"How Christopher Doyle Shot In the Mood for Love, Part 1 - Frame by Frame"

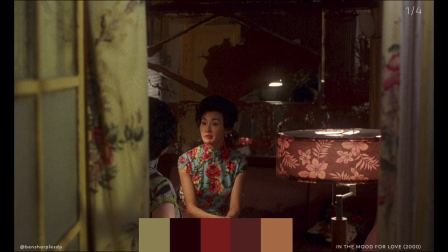223s
Like if you took the background red and contrasted it with the window greenish white, it's they're almost like clear contrast like white to black so just framing it this way where you have
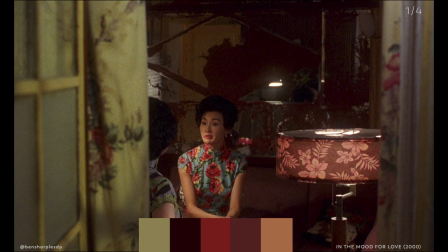238s
you have you're seeing in your foreground you're seeing a window with the curtain out of focus and then towards the middle ground you're seeing the actors in the background you're seeing a clear nice color or a
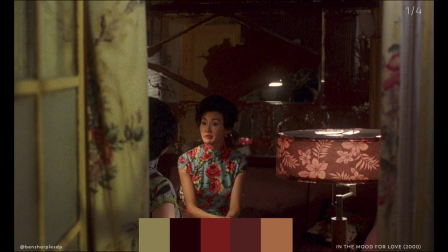252s
gradient let's move on to shot two all right for this shot it's Similar to the last shot,
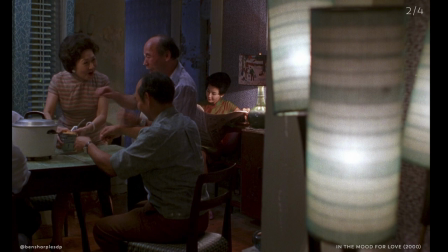259s
you have multiple actors in the middle ground and in the background. But in this, it's really interesting because you have the same thing again, but it's reversed. So in the foreground of the framing, you have production design placing lamps once again with a little bit of curtains in the back here.
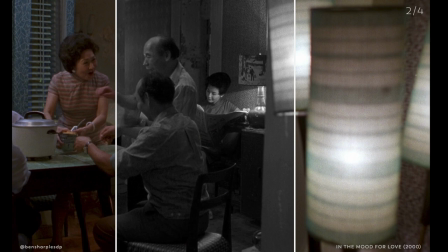275s
And then in the background, you have our lead actress alone reading the newspaper. her. But then around her you have colors placed strategically in quarters of the frame that separates everything.
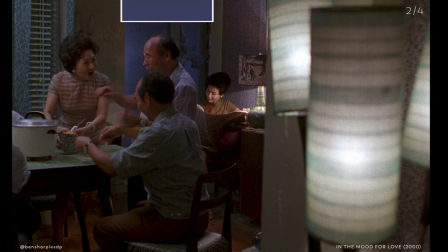288s
So you have a blue behind the men and then behind the mother you have a different blue. To the right of our actress we have more of like a magenta or purple and then in the foreground on the right quarter we have what looks to be this kind of like aqua or greenish for the lamp.
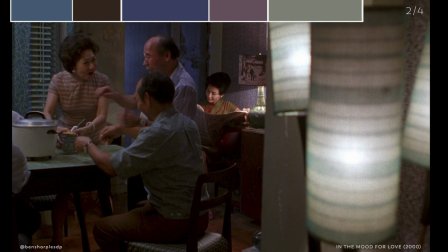307s
It's just it's really working here. There's a lot of separation and when this shot is moving you're just it's a lot going on but for some reason you're just you're trained right to the lead and I think a lot of the reason why
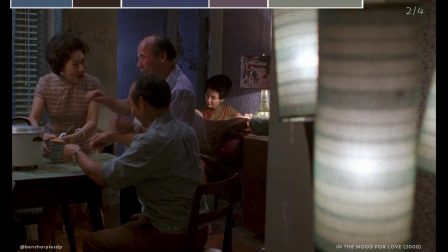323s
your eye goes right here is because of the exposure so right on her skin it
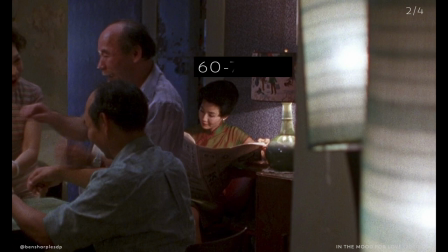330s
looks like her skin is around like 60 or 70 ire and everyone else is around 40 or 50 which uh in simple terms would be like a stop above everybody else so the the key light lamp right there that's
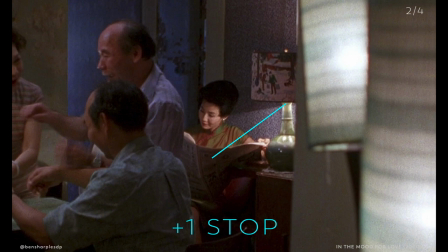345s
lighting her against the purple back wall that's giving her a stop more of light than everybody else and which is about as bright as the foreground lamp on the right but even then it's human skin So when human skin is lit higher than everything else,
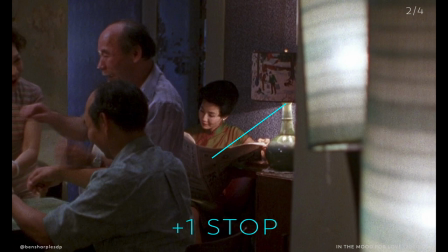361s
our eye, for some reason, just goes right to the human skin. We just see it right away. It's one of the main principles of cinematography is just you want to light your lead actor or your key actor in the shot the clearest or the brightest.
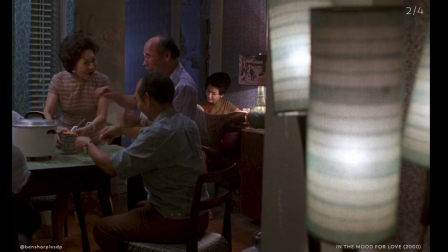378s
It almost looks like the frame is cut in half between the father and the mother in a funny way. but it's really just the corner of the the wall right there it's it's a really complicated frame but it somehow works
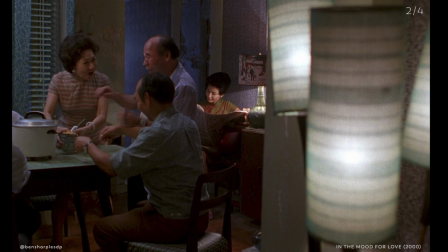394s
because of the color the production design and most notably the lamp in the back lighting our lead brighter than everybody else so this would not work if the three people were lit brighter
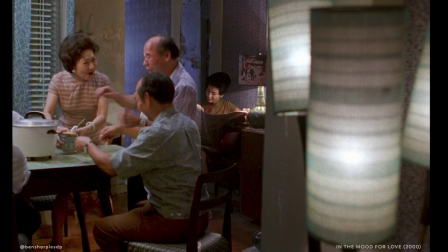408s
than her this this frame would be probably a little jumbled and uh we wouldn't even notice her would probably look at right then so all right let's move on to shot three